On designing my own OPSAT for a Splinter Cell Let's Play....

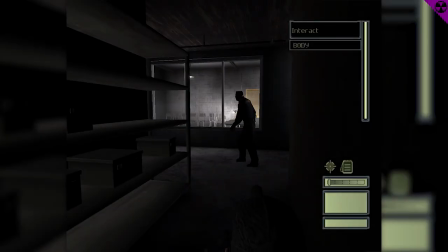[0:00]
I can't shake the feeling that I'm sounding really pretentious when I'm saying this, but whatever. I'm always looking for ideas to make simple Let's Plays, especially blind ones, more interesting. It doesn't really matter in what way, but most of the time that idea goes back to editing, meaning cutting out or up footage so it is more interesting to view or flows more consistently.
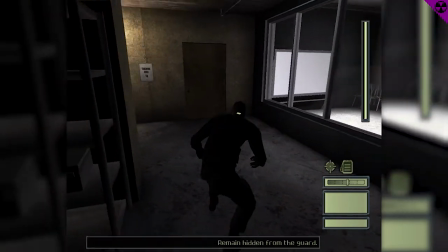[0:17]
When I thought about playing through the older Splinter Cell games as a video series, I got the idea to fully realize the OPSAT,
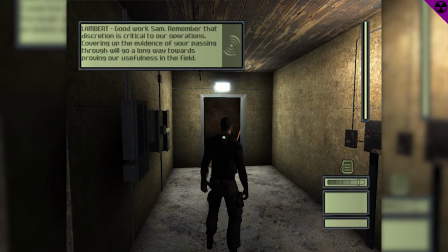[0:24]
Sam's Fisher little PDA-like device on his arm, as an always on-screen part of the video. This would, or rather should have, resulted in the video being always in real time and never stuck in the OPSAT full-screen UI outside of the game world,
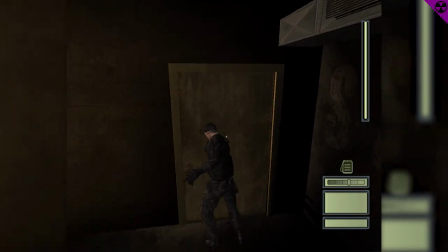[0:35]
but still displaying the same information to the viewer. And I think I went a little bit overboard with that idea.
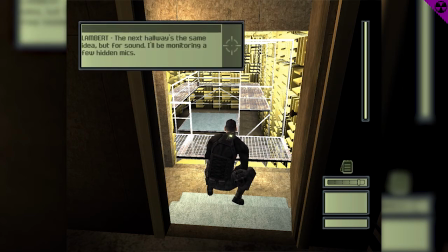[0:43]
I had played through the first chapter in about 1.5 hours and then spent around 13 hours to build up my custom OPSAT UI,
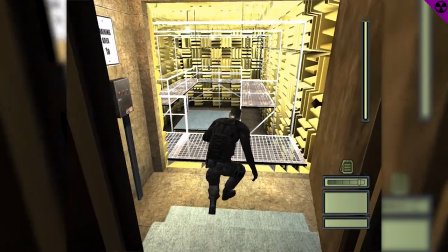[0:50]
but only for about half an hour of the video.
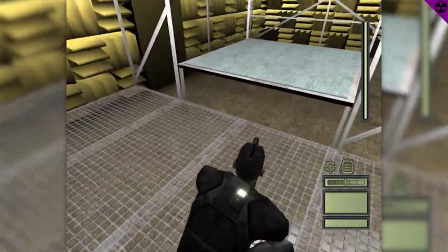[0:53]
So at that point I would still have to build all the elements and the movements for the rest of the video, which never happened.
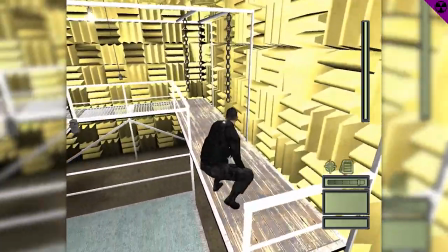[0:59]
Not because it was hard work, which was pretty much for no one but myself, but because at the same time I found out that my whole PC system is flawed when it comes to recording,
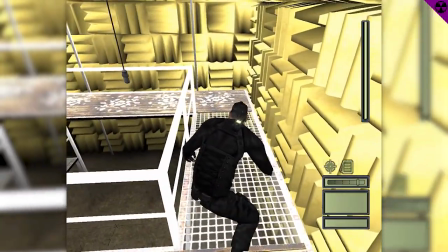[1:07]
meaning I would now also have to resynchronize all of the already done recordings, so audio and video would match up.
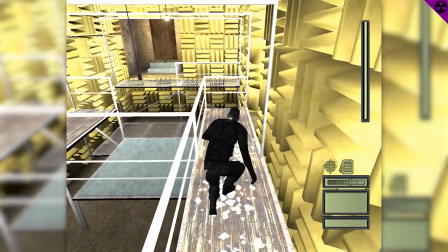[1:13]
Which is just something that just takes way too much time and also doesn't really work without cuts, of which I barely had any in the recording of the first chapter.
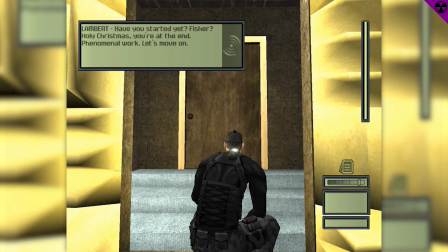[1:21]
However, long story short, I didn't want to make these completely for nothing. So after around a year of them sitting on my hard drive, here are a few example shots of my custom OPSAT video UI I built for a scrapped Splinter Cell 1 playthrough.
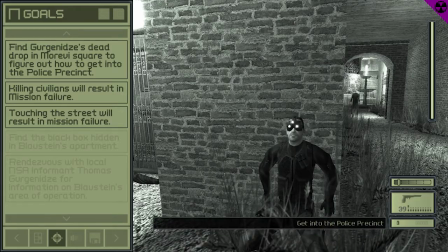[1:34]
Now the first thing that took me quite a while was to actually design the UI of the screens.
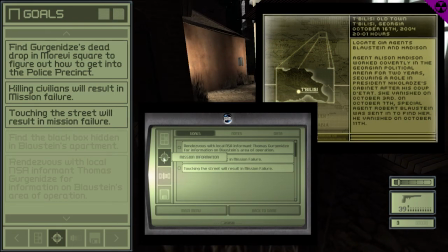[1:40]
And the problem is that the design between the loading screen, the heads-up display and the OPSAT in the game itself are different.
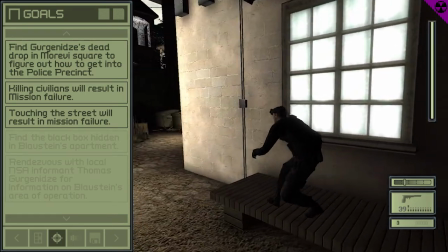[1:45]
They use different fonts and color schemes. And I finally decided to make my OPSAT design similar to the heads-up display, since you wouldn't be seeing the other two in my videos.
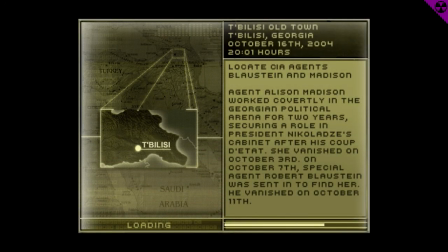[1:54]
Having done that, I thought about how I wanted to display the information from the loading screen, since it does somewhat set up the missions and gives additional information that would otherwise be missing from a Let's Play.
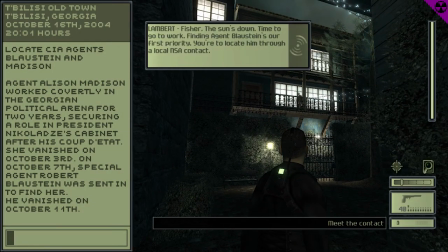[2:03]
So I just copied the text elements one for one without the geographic map.
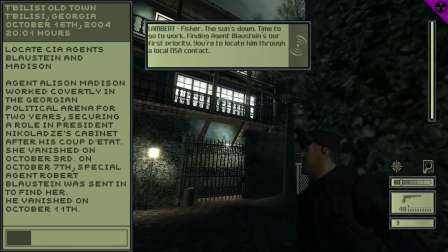[2:07]
To sort of not have just text floating on there next to the game for a while, I've added in quotation marks loading bar that fills up until the game is done giving you voiceovers.
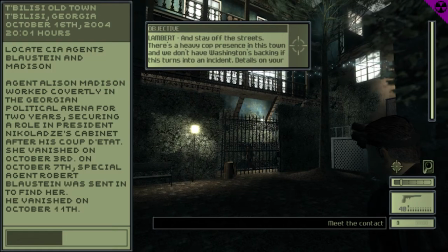[2:16]
I gave it some thought and decided to go with this method, thinking that if someone was distracted by the subtitles or the voiceovers,
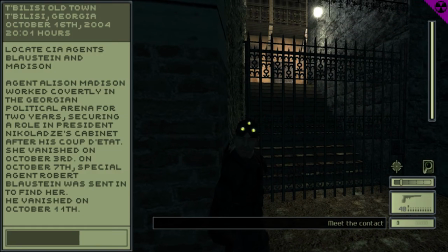[2:22]
they could easily pause the video and read the text in my OPSAT then, instead of giving it extra time before or after the first barrage of voiceovers at the start of the chapter.
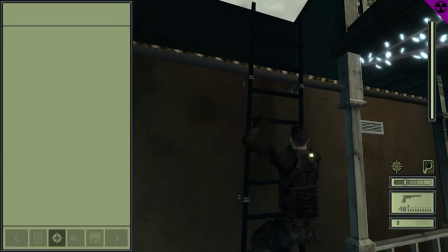[2:30]
When the loading bar filled up, I would then switch the OPSAT elements and sort of have a booting sequence where the different UI elements pop into existence one after the other.
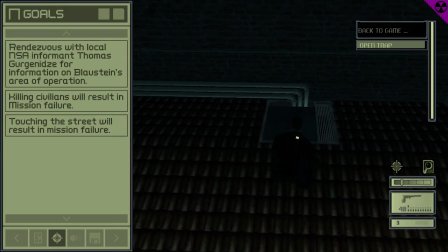[2:39]
I want to throw in that this whole OPSAT screen is of course not programmed in any way,
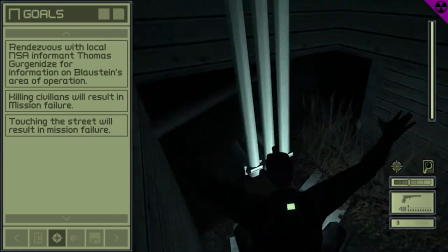[2:43]
it's just a ton of different images that I move around or switch in between depending on what screen I want to show.
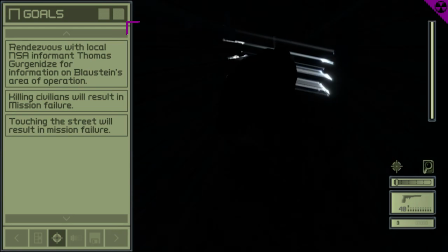[2:50]
The OPSAT itself consists of a tab bar at the top, a content area at the center with navigation buttons at the top and bottom of it, and then another tab bar with options different from the top one.
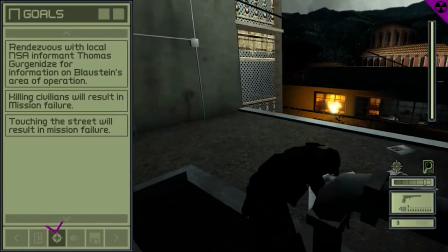[2:59]
If that would actually have been a real system, you would choose an option on the bottom tab and then switch with the top bar through the sub-tabs.
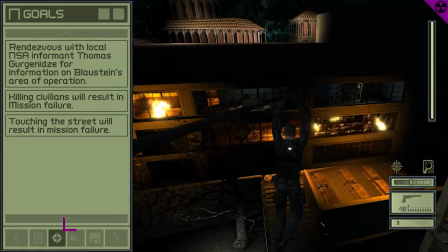[3:06]
The bottom one has icons for the screens of the inventory, mission information to the default screen, then settings, and finally saving and loading.
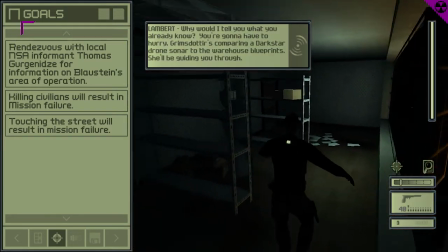[3:13]
The top bar allows for display of goals, the default tab, notes,
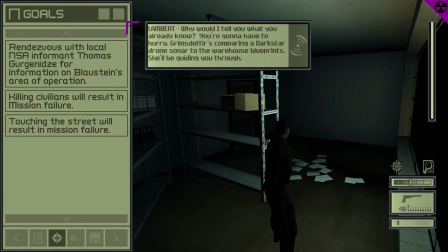[3:17]
and data with corresponding icons of the mission information screen that is currently active, which you can see by the darker color of the bottom icon.
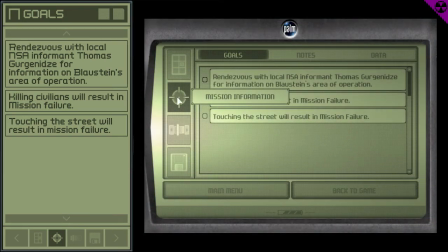[3:24]
The top ones I made myself, but the bottom ones are inspired by the icons from the game's OPSAT.
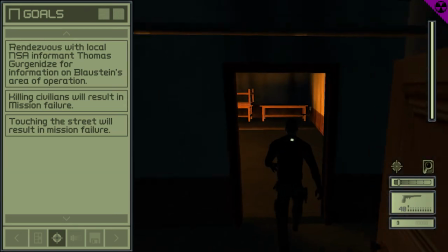[3:30]
Everything else, meaning color palette, fonts, and movement, is inspired by the heads-up display. A big problem was the different orientation from the game's OPSAT to mine.
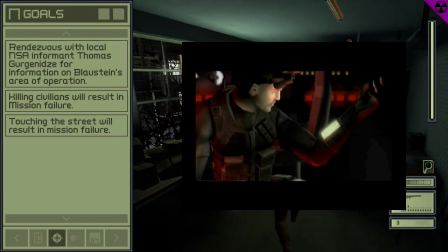[3:38]
With the game in mind, it makes a lot more sense to have the OPSAT horizontal, as it is placed on the arm of the protagonist,
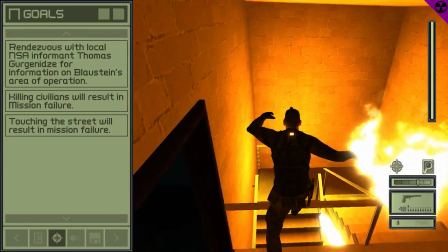[3:44]
but I was working with very limited horizontal space as I was trying to fill the black space around the game footage,
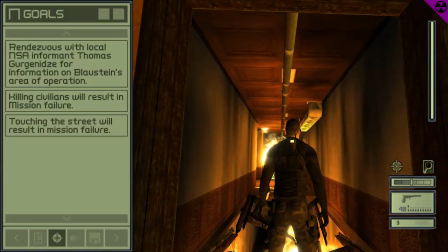[3:49]
as I played it in a 4:3 aspect ratio, since the game has a few problems with 16:9.
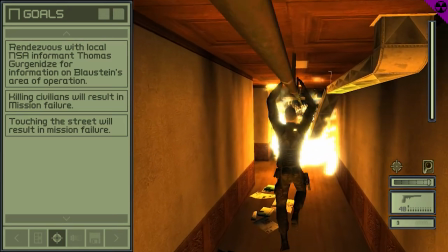[3:55]
I would show you the other screens, such as settings or the inventory, but those do not exist, as I only did the screens I currently needed at the time, and until I stopped working on this,
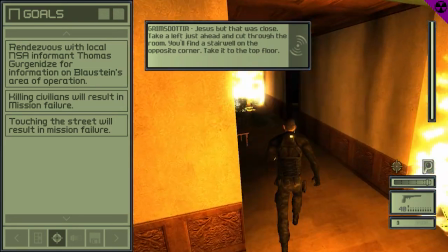[4:03]
I never interacted with those in the game.
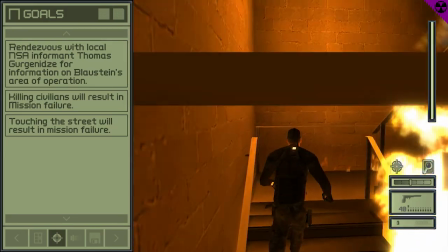[4:06]
Overall, I wanted to give my OPSAT a sort of old, somewhat retro, but mostly old cell phone look, meaning a monochrome display and mostly jittery changes when it comes to different screens.
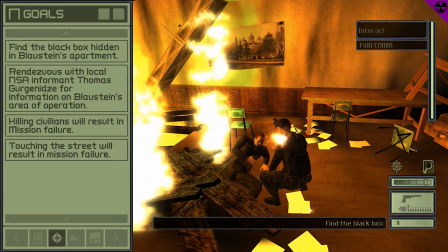[4:15]
As new goals would be added by the game, they would pop into existence at the top of the list and push all the others down.
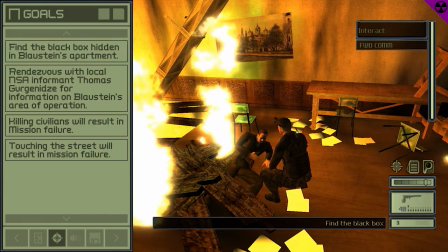[4:21]
This is pretty annoying, since the text of a few goals are of different sizes,
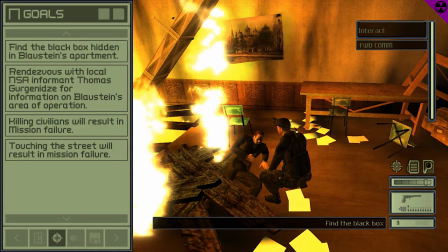[4:25]
meaning I had to carefully place all of the goals at the right location whenever a change occurred.
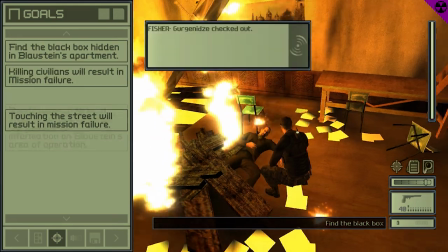[4:32]
Finished objectives would be faded out and moved down the list, pushing other finished goals further back down.
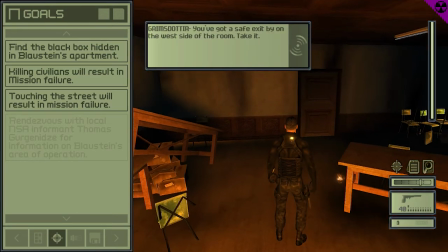[4:37]
Goals that reactivate are moved as less as possible, meaning they fade in and get placed at the end of the list of active goals.
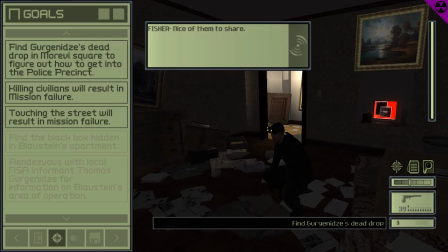[4:44]
At a point in the first mission you receive a note that is needed at a later point. This meant for me that I would have to switch the OPSAT
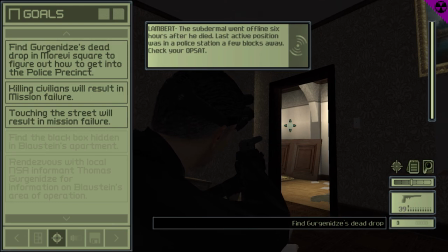[4:50]
screen to the notes and then display that information there and switch back to the goals after a while. To then hide me actually looking
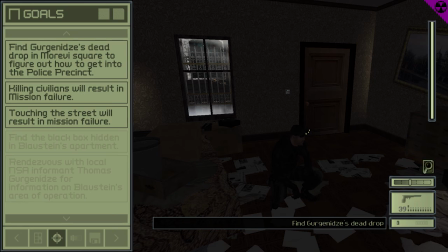[4:57]
up that information during the recording, I simply cut out the time I spent in the game's OPSAT screen.
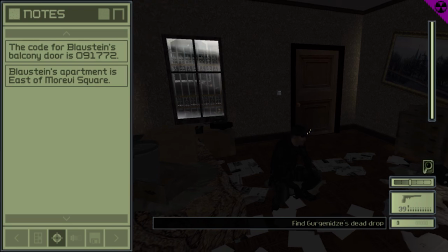[5:03]
Here this worked not so well, as different music was playing when I entered and got out of it.
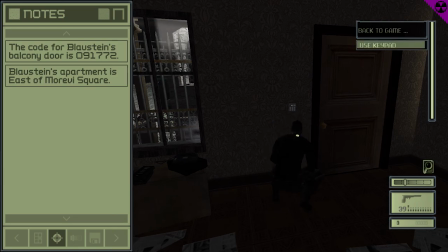[5:08]
This could have been somewhat alleviated by recording this differently,
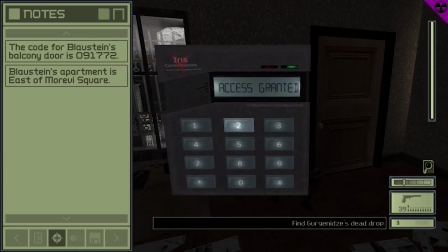[5:11]
but I actually came up with the idea for the OPSAT after I had already done the first whole chapters, so I had to work with what I had.
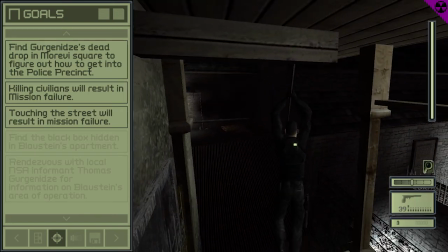[5:19]
And that is pretty much all I've done for this. Overall, I still really like the idea, it's just that this was really time consuming, despite being a lot of fun,
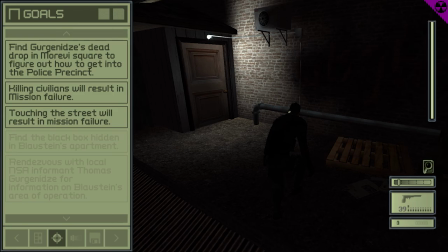[5:27]
and it probably would have been pretty awesome if I didn't run into the system/recording problems I still have.
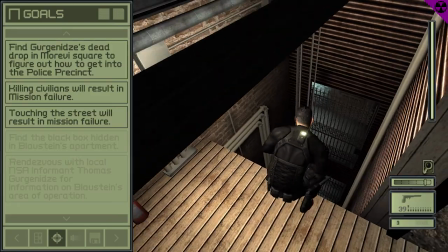[5:33]
Otherwise it would have probably been a massive time sink, but in my opinion it's still worth it in the end.
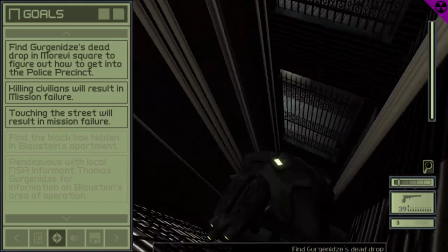[5:39]
Anyway, that's it. I hope you enjoyed this somewhat behind the scenes look into what I'm up to from time to time, even if it doesn't lead to a finished project.